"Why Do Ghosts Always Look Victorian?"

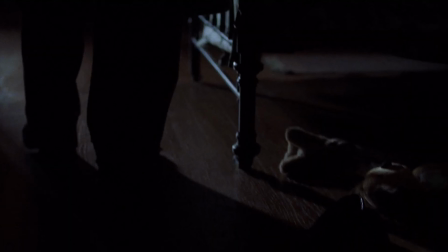(4:08)
Horror fiction and cinema have certainly played a pivotal role in defining our perception of ghosts as being Victorian.
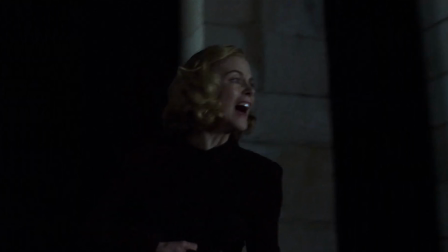(4:16)
Films and shows like The Others, The Woman in Black,
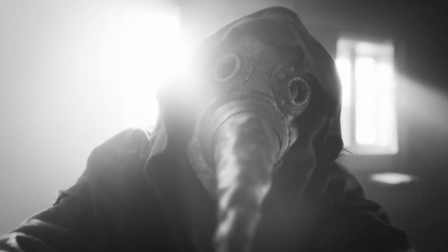(4:19)
or The Haunting of Bly Manor feature ghosts who seem permanently attached to the Victorian period.
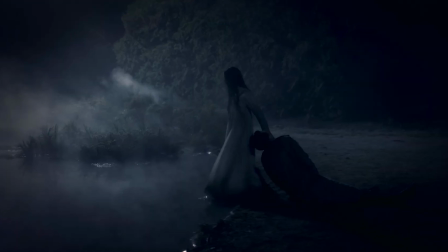(4:25)
Even when horror stories involve modern characters, the ghosts that they encounter are often from a bygone Victorian past.
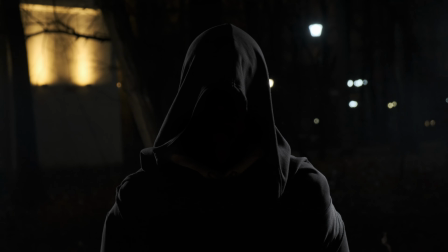(4:33)
But why this persistence? Well, the Victorian image of ghosts is recognizable and evokes an immediate sense of the past, tapping into our fear of things that feel both familiar and distant.
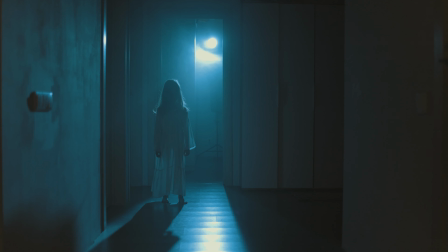(4:46)
By using Victorian ghosts, horror fiction taps into a powerful image that allows the audience to sense history and loss.
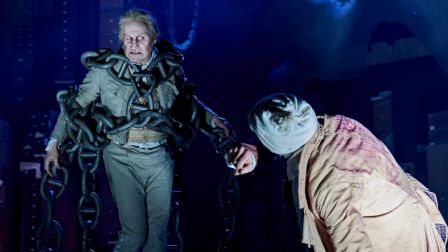(4:54)
This makes them ideal carriers of emotional weight in ghost stories, as they aren't just scary, they're tragic.
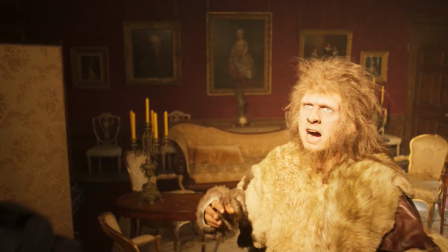(5:01)
By contrast, a caveman or a medieval knight lacked that inherent pathos,
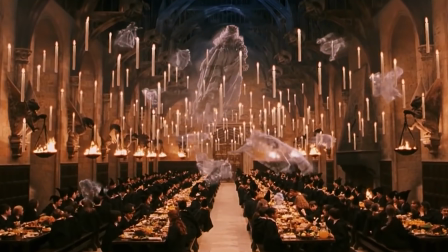(5:07)
making Victorian ghosts feel more relatable and emotionally impactful.
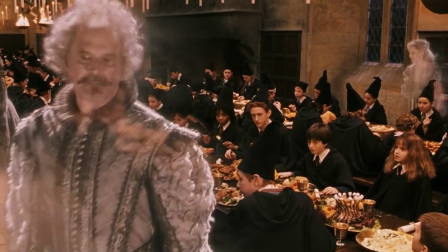(5:12)
So now that we've mentioned it, what about all the other eras of history? Why don't we hear about ghost cavemen or spectral dinosaurs?
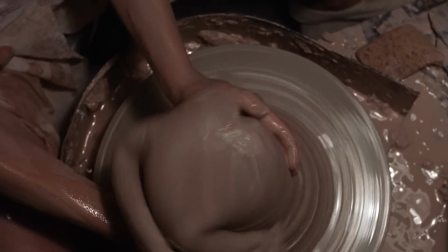(5:21)
Well, the answer may actually lie in how ghosts function within cultural narratives.
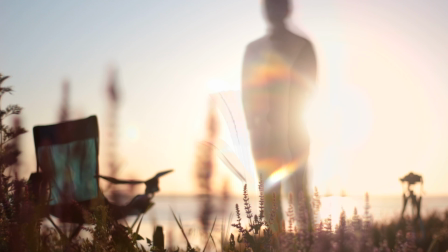(5:26)
Ghosts are often viewed as echoes of the unresolved, a lingering presence bound to specific places, objects, or emotions.
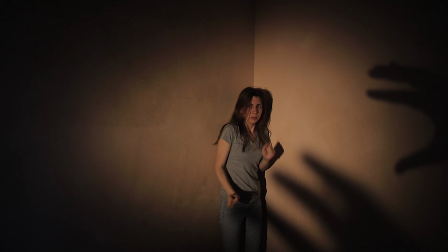(5:34)
This type of haunting requires a more developed self-awareness, or unfinished business,
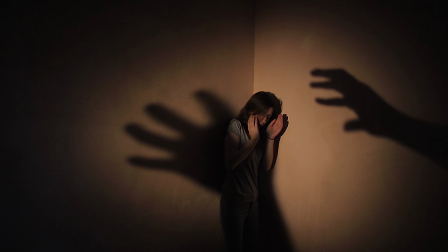(5:40)
that in storytelling we associate with more recent historical periods.
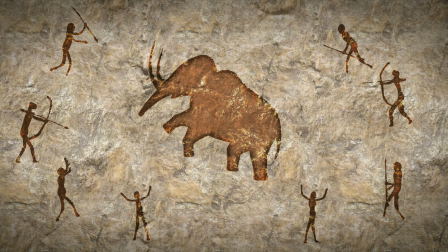(5:45)
Cavemen, for example,
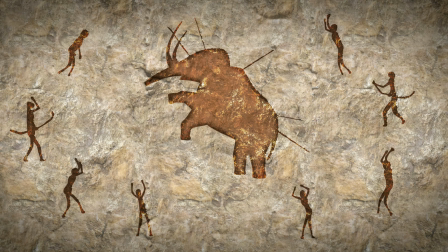(5:47)
might not fit neatly into the same ghostly template because the cultural beliefs around death and the afterlife were likely vastly different.
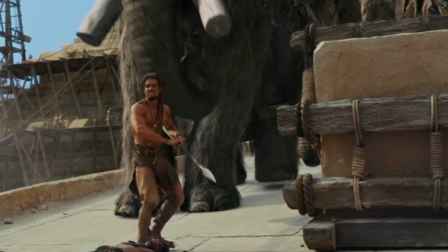(5:55)
Then there's the practical aspect. Costumes and sets for cavemen or medieval ghosts might seem too novel or
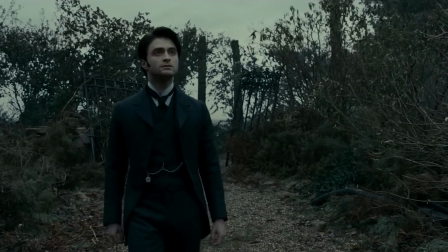(6:03)
even humorous for an audience conditioned to find ghosts in the Victorian setting.
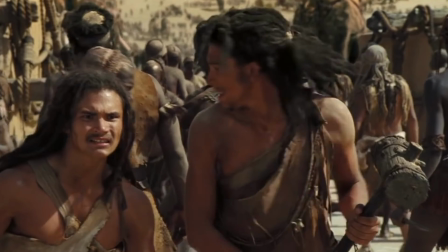(6:07)
A ghostly figure in a loincloth might break the illusion of horror, appearing more prehistoric than eerie.
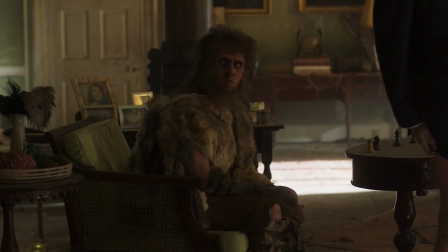(6:14)
Just look at Robin from the TV series Ghosts as an example.
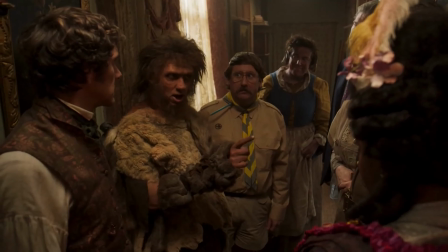(6:18)
Although none of the ghosts in that show are especially scary, he is particularly hard to envision as something you would fear.
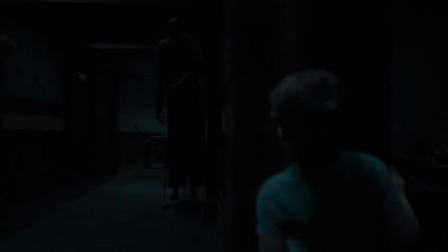(6:25)
As a result, Victorian ghosts remain popular because they straddle a line between familiarity
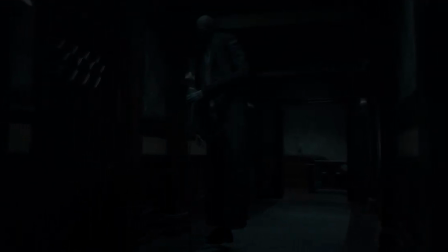(6:31)
and the uncanny that other historical depictions might disrupt.
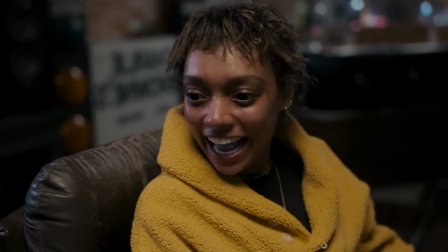(6:36)
But would ghosts be as scary in modern clothes?
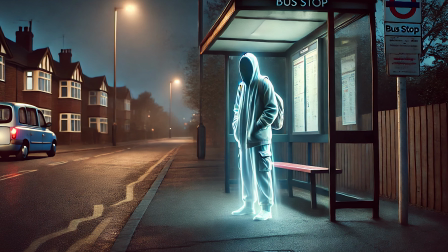(6:39)
A ghost in a hoodie and cargo trousers just doesn't strike the same eerie chords as one in Victorian lace or formal attire.
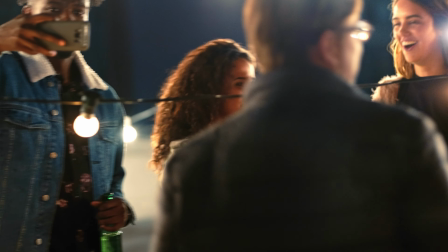(6:47)
Today's everyday clothes are too familiar, blending easily into our world rather than hinting at a strange presence from the past.
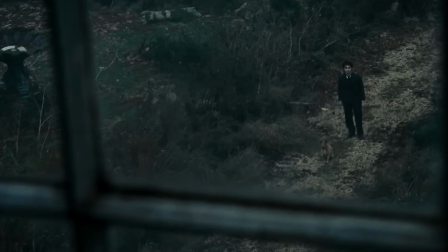(6:56)
Victorian attire instantly signals something doesn't belong here.
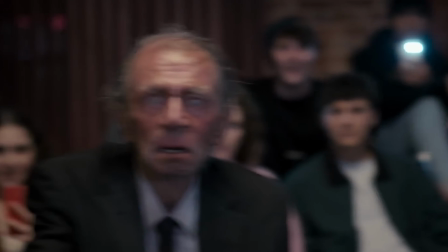(7:01)
But in horror movies and shows, when ghosts do wear modern clothes, they often rely on other methods to unsettle the viewer.
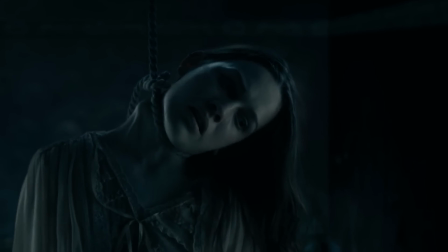(7:08)
The horror here shifts from their attire to the depiction of death itself, like showing a ghost with visible injuries or distortions.
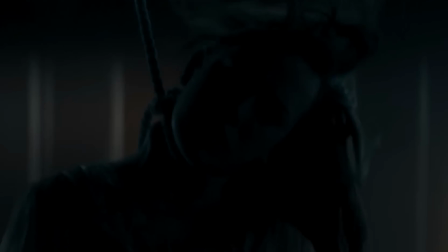(7:17)
In The Haunting of Hill House, for instance, the bent neck lady isn't terrifying because of her clothes.
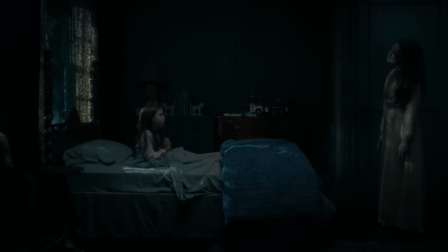(7:23)
It's the unnatural way her neck is bent, revealing her cause of death that her folks fear.
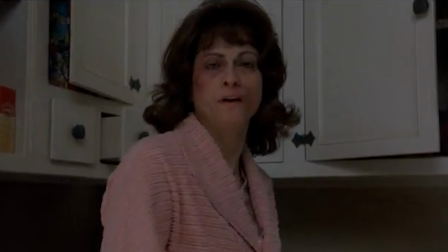(7:29)
Similarly, ghosts dressed in typical, unremarkable clothing might be depicted as burned, decayed, or disfigured,
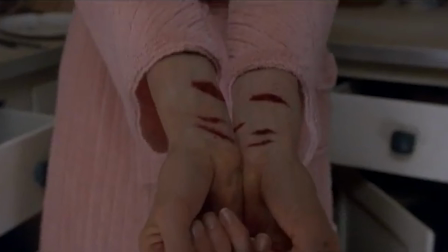(7:37)
such as in The Sixth Sense, making their injuries a reminder of their tragic end and a signal of the supernatural.
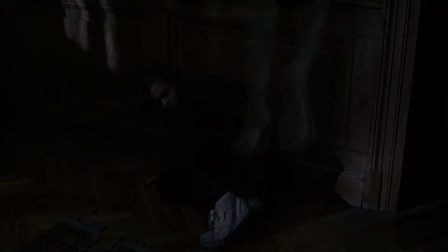(7:44)
This approach changes the focus from the unfamiliarity of the past to the physical horrors of death, showing that when ghosts appear in modern clothing,
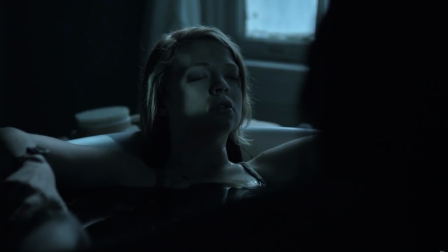(7:53)
filmmakers must emphasize their disturbing circumstances or appearance to maintain the same chilling effect.
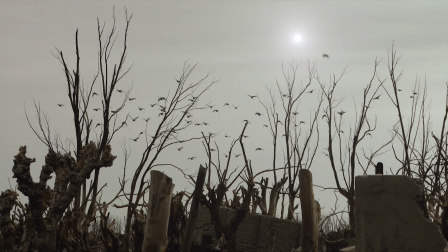(8:01)
So in conclusion, Victorian ghosts have cemented themselves as the quintessential specters, not because they represent all hauntings, but because they bring together the ideal mix of cultural intrigue, aesthetic depth, and haunting atmosphere.